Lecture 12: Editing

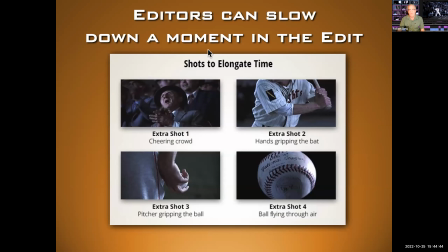12:26 So editors can slow down a moment in the edit. So here we have, I believe this is from The Natural, which we looked at earlier. So we have a cheering crowd, hands gripping on the back, kind of a tight shot here, medium, close up on the pitcher, and then boom, the ball in the air. So you can stretch out and elongate a moment.
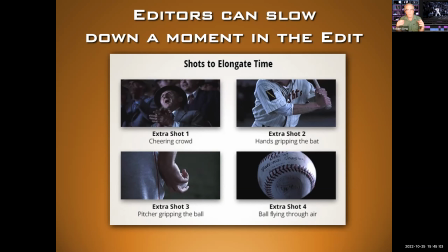12:46 If this is about to be the final pitch of the ninth inning, then you want to give that moment a lot of pressure, so you stretch it out.
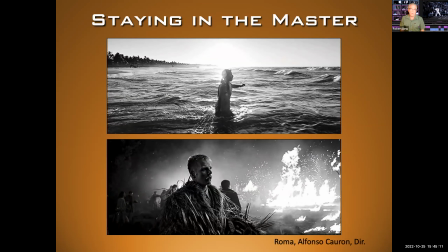12:53 They can also shorten time. So sometimes if you want to really hold in a moment, you do something called staying in the master. Rather than moving into a close-up, you just leave the shot wide, because what you're looking at is so beautiful, as we see in the shots from Roma, that you can stay in the master, and that kind of stretches out the moment.
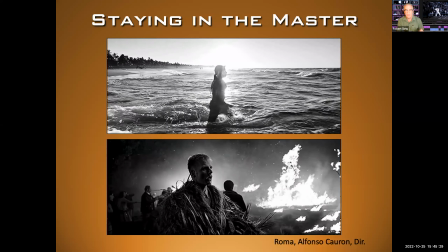13:12 Okay, so those are two examples of stretching out the moment. Okay, editors can also speed up a moment in the edit.
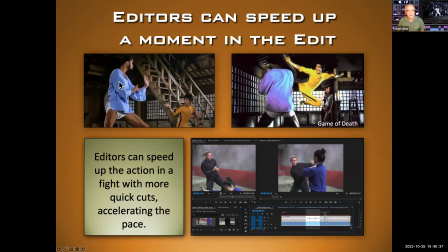13:19 So here we see Bruce Lee and also Kareem Abdul-Jabbar, who appeared in this film, Game of Death. And, you know, fight scenes in particular can be stretched out, shortened. The way that it's edited is really important.
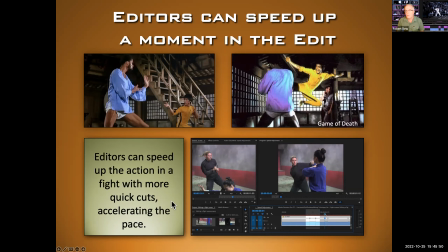13:33 They can speed up the action in a fight with more quick cuts, accelerating the pace. Also hiding if there was a mistake between the stuntmen. Maybe someone got actually hit or the punch doesn't really land, but you could hide that in the edit.
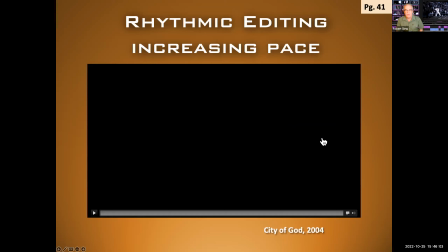13:47 Okay, so here we're going to look at a couple different clips today, so be ready for that. What I want you to do, this is a great film called City of God, and this is just the opening sequence of the film. So we'll watch a little bit of this, and this is an example of rhythmic editing, increasing the pace.
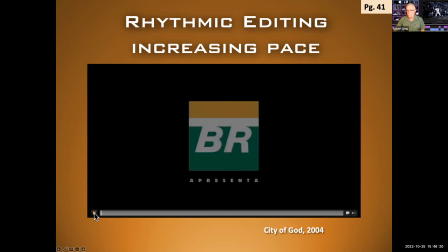14:03 Here we go. I'm going to fast forward a little bit.
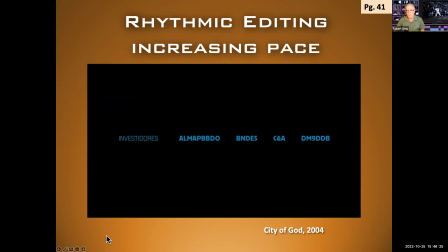This is a film from Brazil. It takes place in Sao Paulo. Or no, actually it takes place in Rio, excuse me.
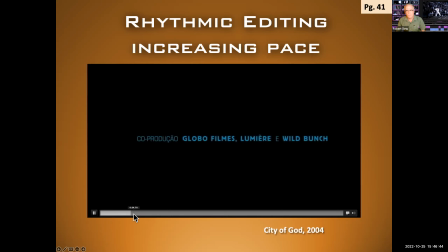And it's about the poverty-stricken ghettos of Brazil.
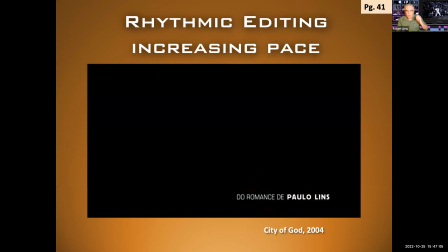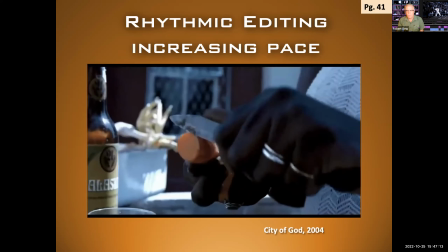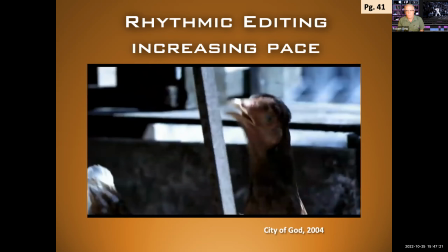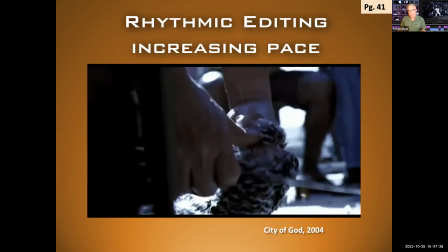15:11 So notice how the editing is all rhythmic. It's to the music. We've got all these different scenes going on. We don't totally know what's going on. Let's cut back to it. And it's also giving us the flavor of Brazil. I've been to Brazil, and this film really captures it very well.
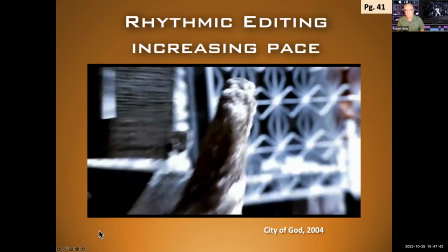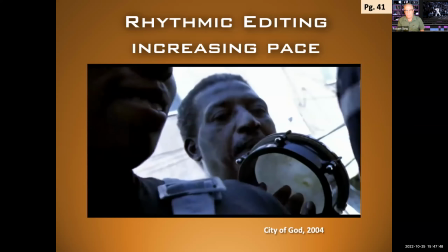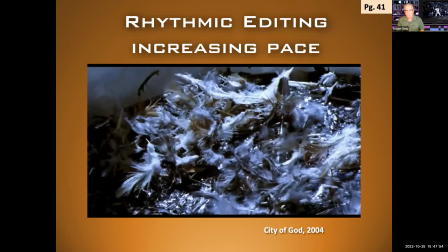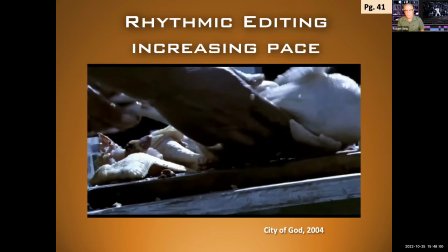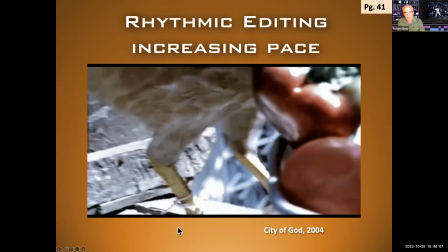15:49 Okay, we'll stop there and move on. But great film if you get a chance to see it. Okay, pacing.
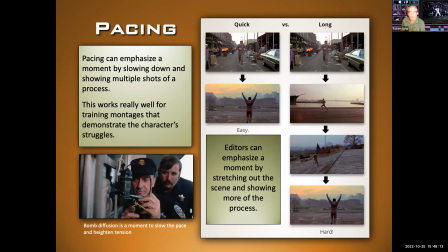15:56 Pacing can emphasize a moment by slowing down and showing multiple shots of a process. This works really well for training montages and to demonstrate the character struggle. So the classic training montage of all time here is Rocky. So, we could have a quick thing.
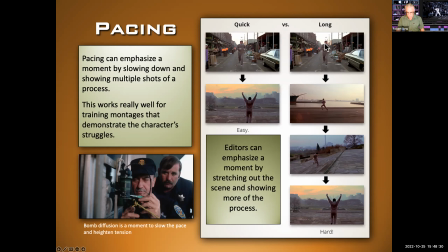16:12 I could show him running and then show him at his destination. That's easy. But if we stretch out the scenes, it really makes his training very hard, okay? By the editor leaning into scenes of him running, showing multiple versions of it, it emphasizes the moment, it stretches it out, okay?
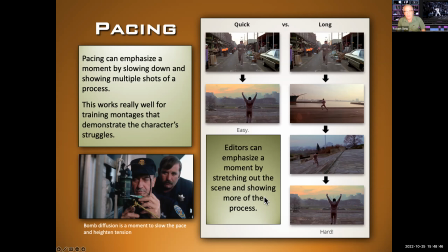16:29 It makes it important. So editors can emphasize a moment by stretching out the scene and showing more of the process.